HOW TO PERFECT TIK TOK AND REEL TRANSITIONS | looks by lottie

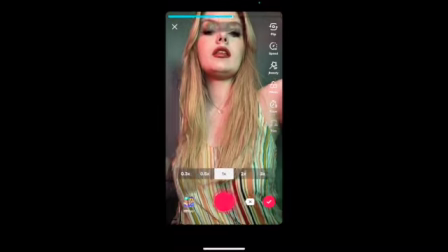[4:10]
So now it's time to add the second half of the video.
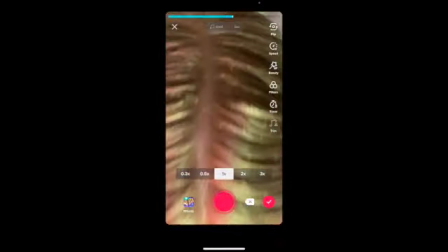[4:13]
The 2 main things you need to do for this transition to look smooth is to line up your phone to the middle of your head and make eye contact with the lens when it comes back to your face.
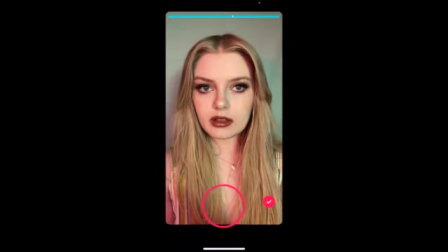[4:21]
Here's what it looks like when you don't do that.
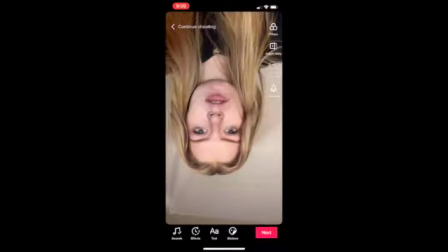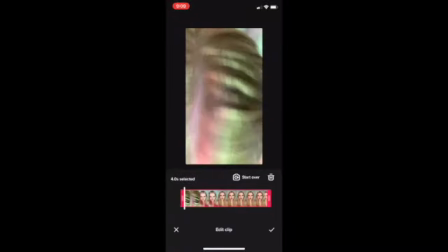[4:32]
See how it just looks not right? Even after I trim the beginning of the second clip, it just does not seem smooth or consistent. I try to line it up with my middle part to keep it straight and consistent. It was also easier for me to use 2 hands to bring it back down since I had a better grip on my phone.
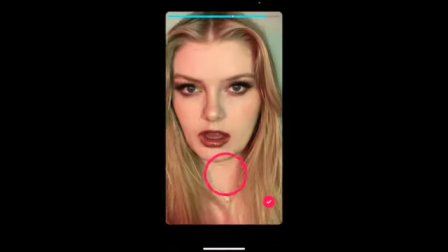[4:51]
This time I lined it up perfectly and not only looked at the camera lens but added a zoom for a little more of a serious, spooky effect.
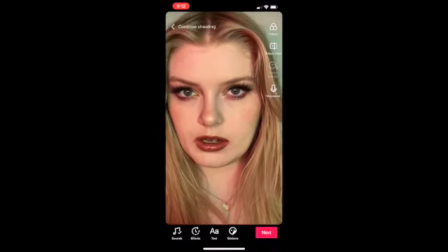[5:03]
much better. 10 out of 10 would watch again. I'm going to trim up the clip and make sure it's totally smooth.
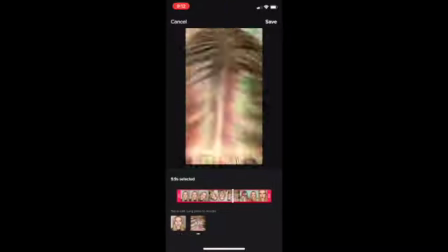And here's the final product.
Ding! I want to end me.
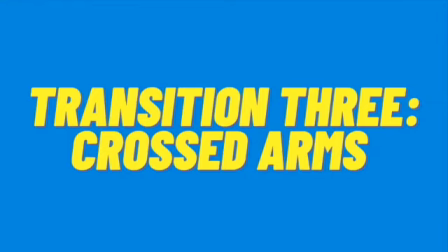[5:27] I want to end me.
The third transition we'll go over is crossed arms sliding down the screen.
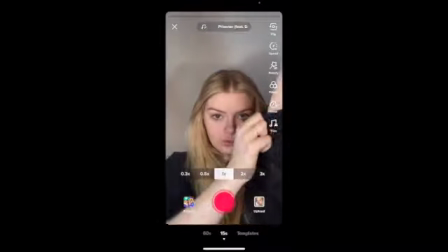[5:32]
First, gotta zoom into right where I need it. I also rolled my sleeves down because the outfit I plan to wear in the second half has no sleeves, and so this will lead to a smoother transition. The audio I'm using is Prisoner by Miley, Cyrus, and Dua Lipa. I'm dragging the recording limit to a beat drop to give the transition more of a dramatic effect.
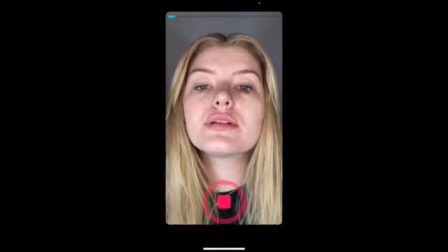[5:49]
For this one, I will bring my arms up above my head and move them down over my face and upper body at the beat drop. In this clip, I actually made the recording limit too short, so my arms didn't have the time to move over my face, as you see here.
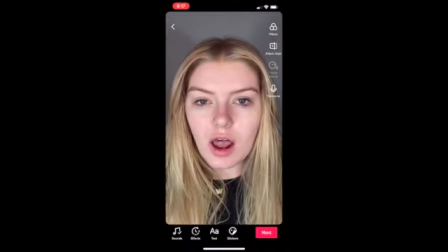[6:03]
We want the start of the movement at the end of the clip to make it really seamless. This time, I made the recording limit a little longer so my arms had time to move. But you don't have to go all the way across the screen by the end of a limit for it to be smooth.
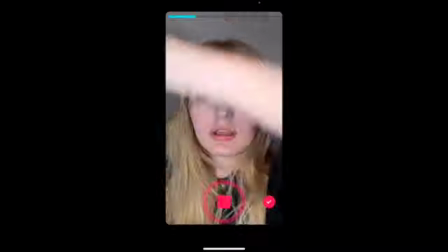[6:17]
You want to aim for it to be right in front of your face by the time the recording ends.
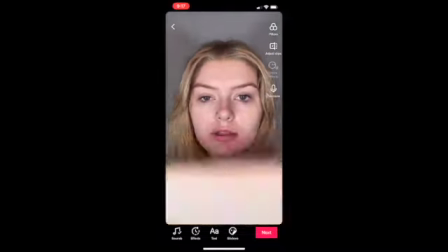[6:23]
As you will see later on, this will bring a flawless transition to your video. Let me go get changed and I will be right back. For the second half of this transition, I'm going to start with my arms back over my head as if I not moved them at all.
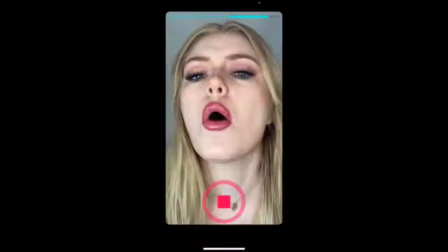[6:37]
Then I move them down my face at the beat drop and do my little thing. Let's jump into editing this clip to make sure it will be a smooth transition. Alright, it was almost already perfect. We're just going to trim up the beginning just a little bit, double check that it's smooth, and here's the final product.
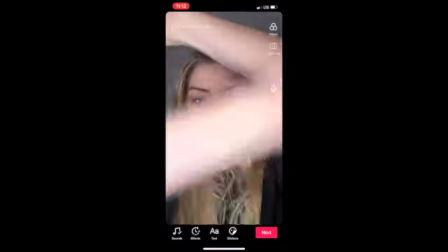[6:54] Go prisoner, prisoner, locked up, can't get you off my mind, Lord knows I've tried to.
With this transition, we are going to be pushing the old self away.
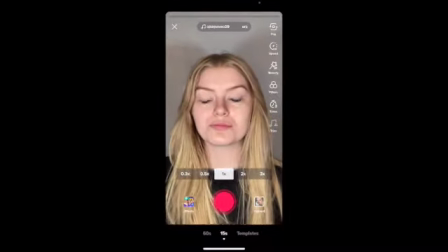[7:07]
Most people do this with their hands, but I decided to do something different and use a pillow because who doesn't love pillows?
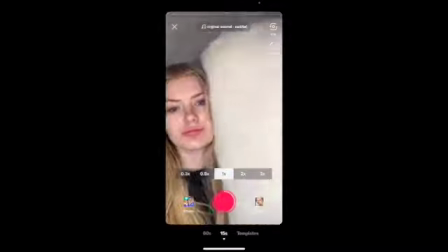[7:16]
I had to take a few moments and practice this one because y'all, it's a little difficult.
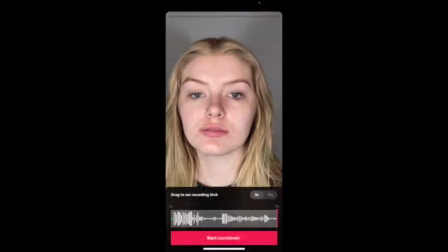[7:20]
With this audio, there's a specific point where the push is supposed to happen, so I set my recording limit to that spot.
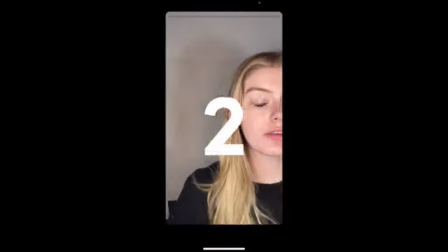[7:27]
You'll hear the audio in the end and I think you might recognize it. The first time I recorded this, it was a total flop. I moved my body back and then my whole arm with the pillow was in the frame.
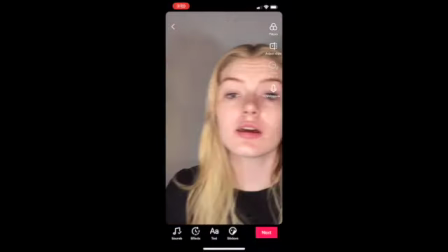[7:39]
This was definitely a transition that requires a bit of practice.
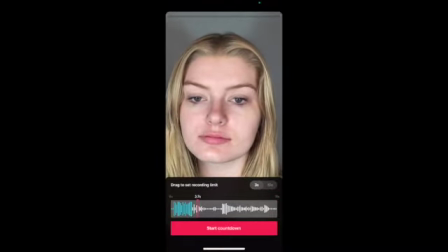When I tried a second time, I didn't move my head and the pillow fast enough. In the very last frame, you can see that they are still there.
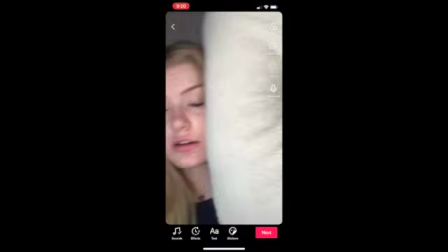[7:58]
That will make the transition seem not as smooth as if my head was covered by the pillow or completely out of the frame.
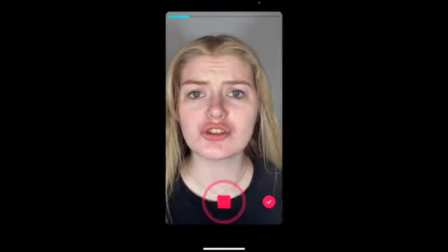[8:09]
This third time, I was able to line everything up how I needed to. In the last frame, it was mostly the pillow that was in the shot and my head was almost covered entirely.